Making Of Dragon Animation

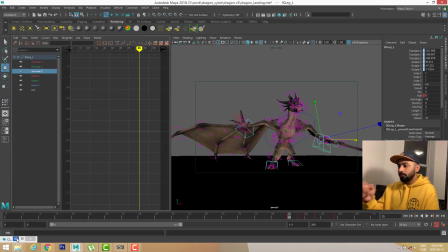I was just talking, but I think I will in as I will keep animating, I will need to do that, because there was no separate I can't separate the head from the body.
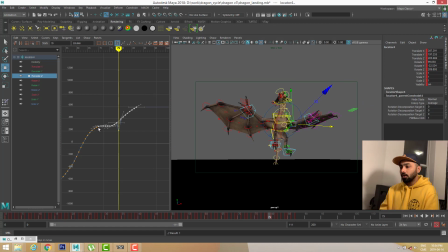The head was always moving with the body, and right now I think I already started detailing the elbow of the right of the left hand of the dragon.
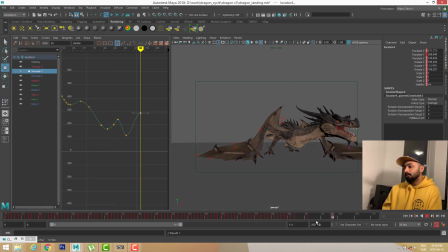One more thing I want to say is that I can always,
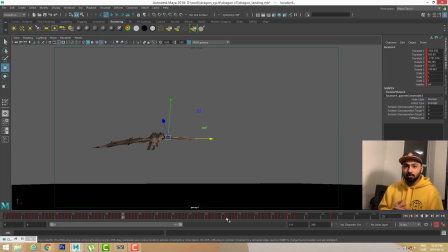it's easy for me to just give you guys this 5-hour animation, but I don't think it will be of much use, because first thing is I was not speaking while animating this thing, so you guys will get super bored.
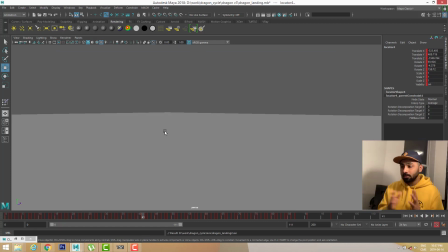What am I trying to do here?
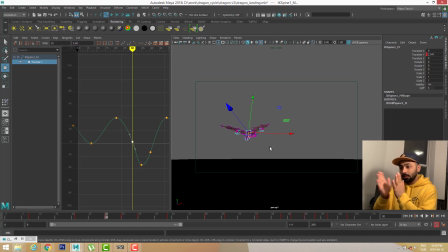So it's better I will keep speaking, and if you guys want to see what I'm doing, you guys can slow down and see whenever you guys need to see.
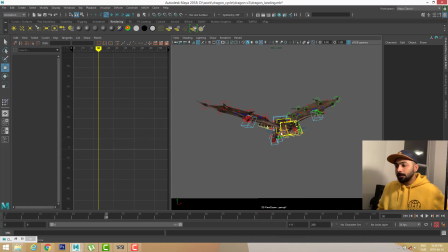And
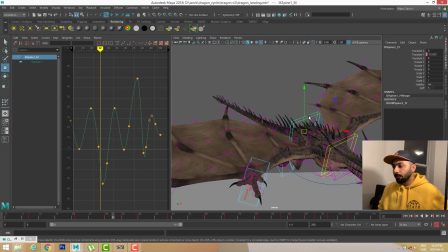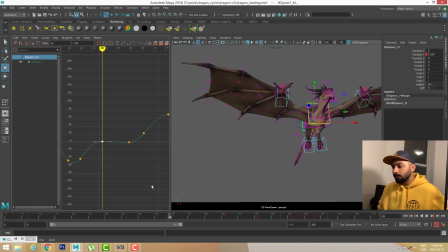okay, so again I am giving a little bit more follow through on the back body of the dragon,
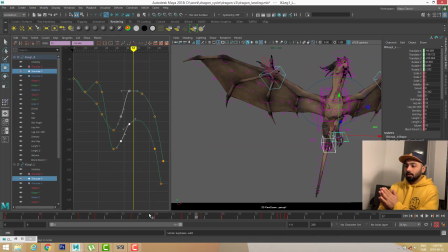and also I'm trying to make sure that the dragon looks good from this camera angle, because I don't want to see just the front body of the dragon flying from this camera angle.
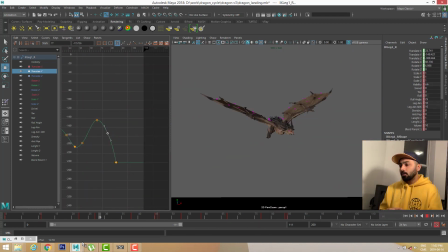So I'm trying to give a nice angle and nice And I also, another thing I'm trying to do here is I want dragon to kind of,
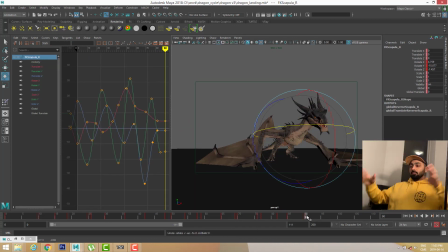the dragon is trying to stop, so he's trying to make him vertical so that
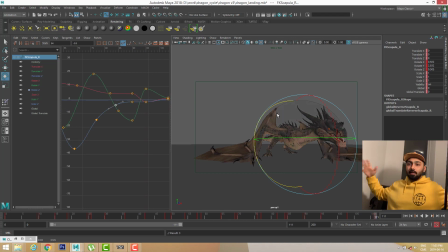he can use his wings like a parachute and stop, and then he can land on the ground.
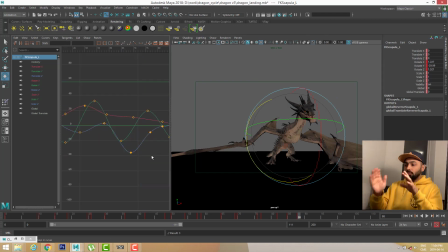And so that's why I'm trying to move the lower body even more lower. And
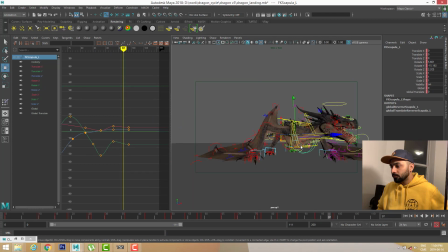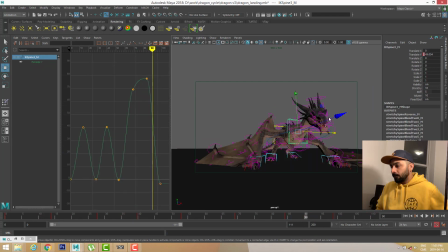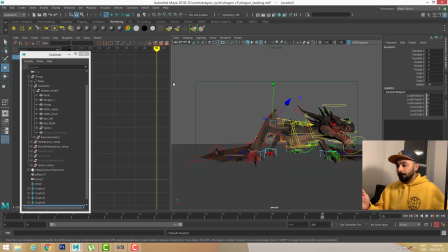okay, so at this point I realized that the head is following the body too much,
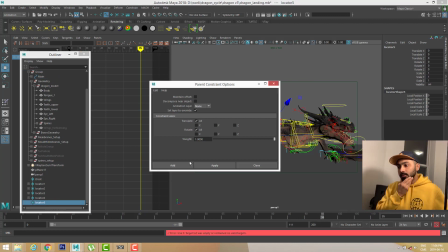and I really need to separate the head, because the head will be kind of main leading point of the animation.
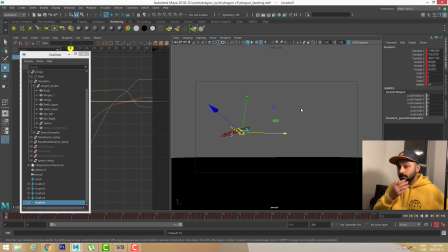And if there is a rotation in the body, as right now I'm rotating, there is not much movement in my head, is a good stabilizer.
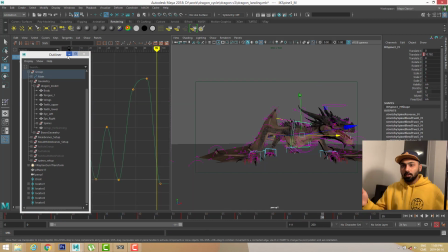So I need to separate the head from the body to make a good animation here.
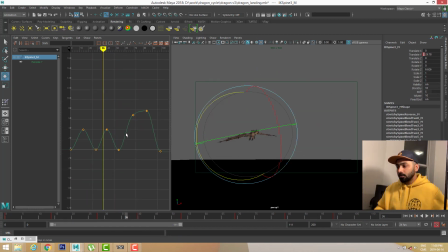So I think I baked the head with a locator, and after that I reversed the parenting so that the locator is controlling the head.
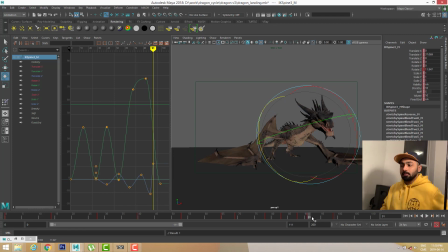And now I'm animating the body separately so that I can
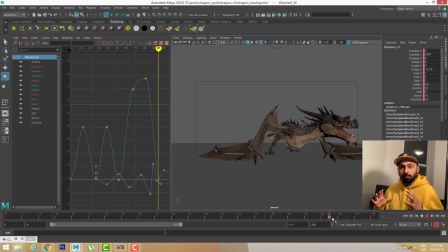give an impact on the front body also.
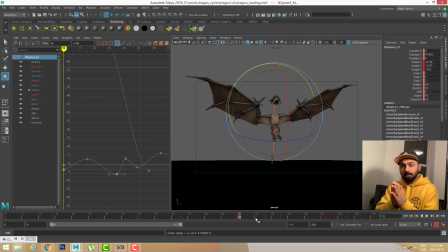As you guys know, that as the dragon will land, I give a little bit offset in both hands to be the first hand, one hand is landing first, and after that another hand is landing. With this offset you can give a nice movement to the body also,
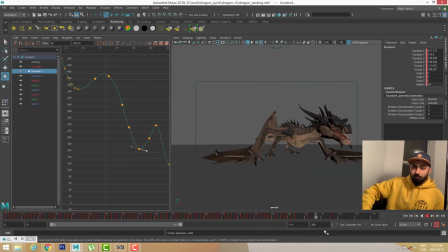so your body can as when the first hand will land, the body will go back, and when the another hand will land, the body will go this side also. So you can give a nice jiggle to the body,
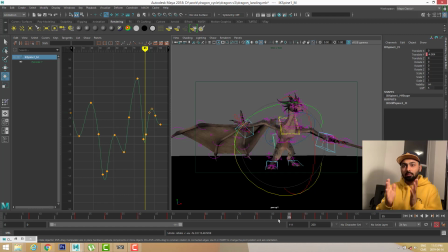and which will be a good way to give weight to your creature.
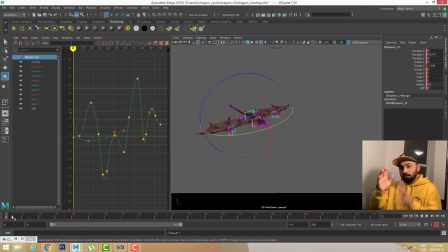So I think right now I'm doing the same thing to the back body also. I'm trying to give the same kind of jiggle as soon as the dragon is landing on the ground.
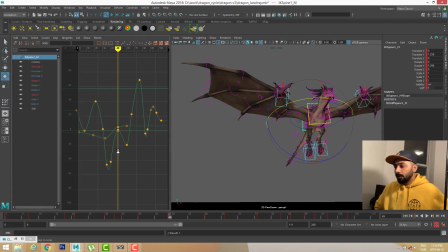And
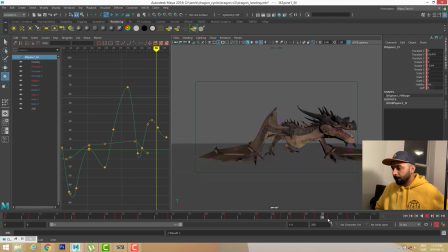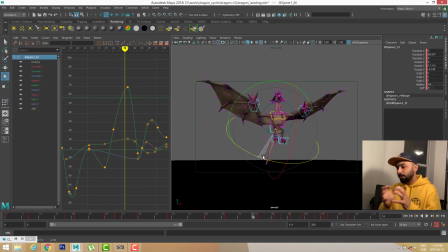I'm just trying to give a nice impact on the landing of the dragon.